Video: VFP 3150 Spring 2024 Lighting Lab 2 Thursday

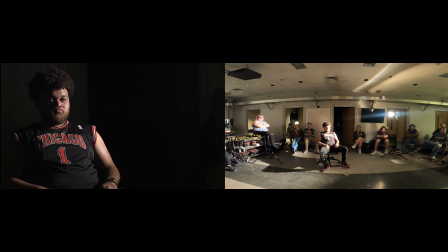1976s
If I do this wrong, let's say I think that's sunlight and I think it's bluer, and I decide to set this to 5,600.
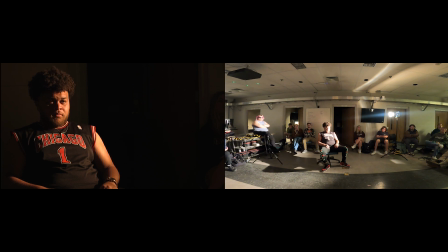1991s
The camera thinks it's looking at blue light. I've told it it's looking at blue light. So it's going to turn it more orange to compensate for the blue. What it's done is made it too orange because it's not really blue light, it's orange light.
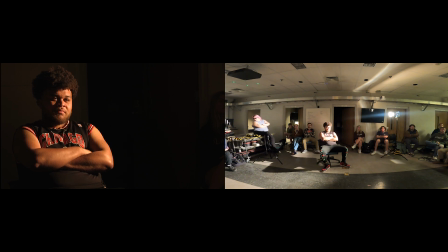2006s
I have lied to the camera and I have gotten this result. Now, this can be creative, right? You can decide you want your image. You know, the most basic color theory is that orange light feels warmer.
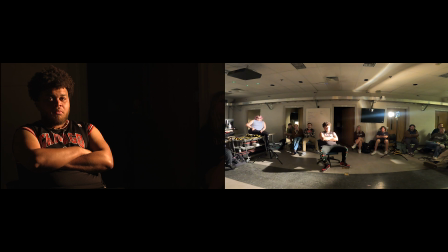2020s
Literally in terms of temperature, a room that you light with orange light looks more like a warm room. It's more comforting. It's more inviting.
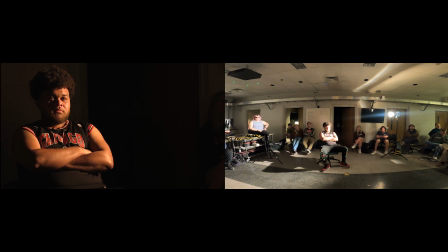2033s
Colder light, bluer light, feels cooler. The environment literally feels cooler, or it feels cooler emotionally, right? It's a little more of a threatening feeling of environment. I can decide to set this camera somewhere to make that orange light look even more orange.
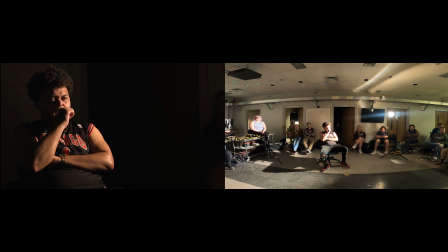2053s
And if we go back down to where we were, which is the correct color temperature for this light, 3,200, okay? And the skin tones look just about right. I can start going up.
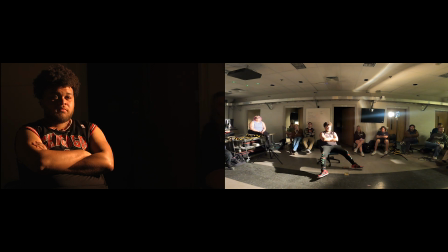2071s
And the more I go up, the more I'm saying this light is blue, it's bluer, it's even bluer, it's bluer than that, and it's turning itself more and more orange to compensate.
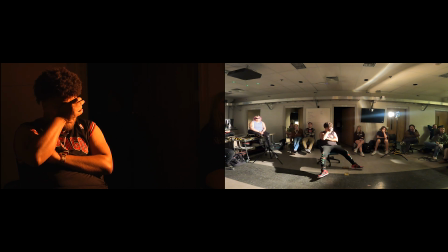2087s
So by the time we get to the top, which is 15,000 degrees Kelvin, we've turned this image pretty orange. Now obviously there's stuff like this you can do in post-production too, right?
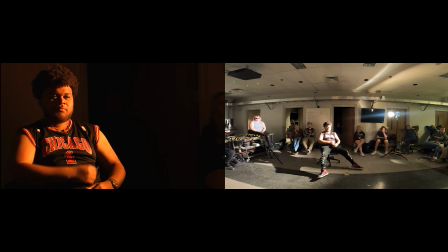2100s
But let's go the other way. We won't be able to go very low below, but let's see what happens if we take it back to 3200, which is what it's supposed to be, and we'll look quote unquote normal.
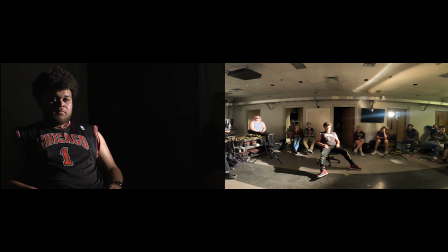2121s
Which would be right there. Now if we keep telling the camera that the light is more, and by turning it down, by going below 3200, we're saying to the camera, the light's a lot more orange, more orange, more orange,
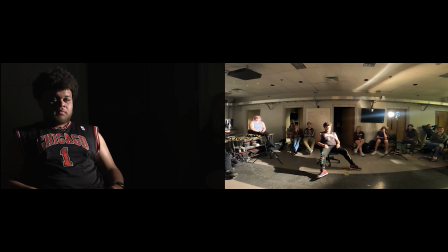2135s
more orange, more orange. It's going to do the same kind of compensation in the opposite way. It's going to start turning the light blue. Now I can only go down to 2000, but we can already tell how much that changed the characteristic and the quality of that light.
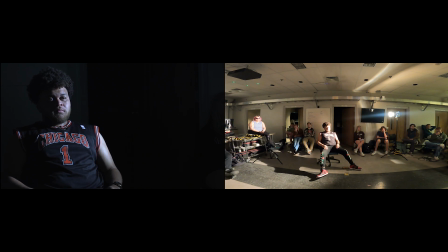2155s
So there's two ways to look at color temperature. One is corrective. One is being sure the camera knows what color light you're shooting.
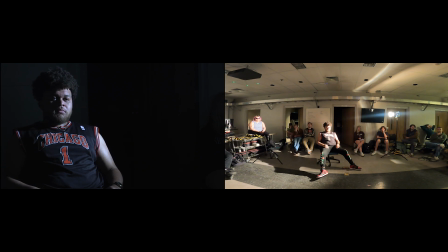2168s
Now there's another way to look at this on a lot of cameras. If I go over into my settings and I go to something that looks like a light bulb, I'm going to be telling it I'm shooting under tungsten light, and it's going to look relatively normal.
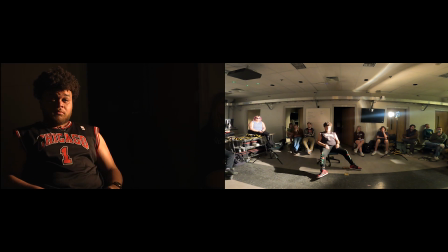2183s
If I go to something that looks like a little sun symbol down there on the left, it's going to think it's blue light. It's going to turn it more orange. I think those are the only two we've got on here. Yeah. Let's get back to here. And let's put this back to normal.
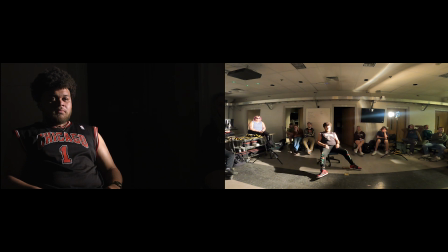2199s
Now, so far, we've used two different kinds of lights out of our inventory.
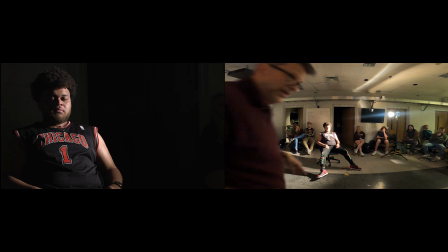2207s
We have used tungsten incandescent light, and we have used what's referred to as a flat panel LED,
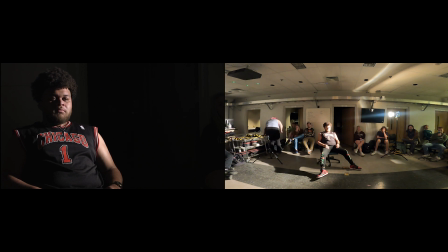2216s
which provides a bit of a softer light than that would provide. So let's get the overhead lights on again real quick.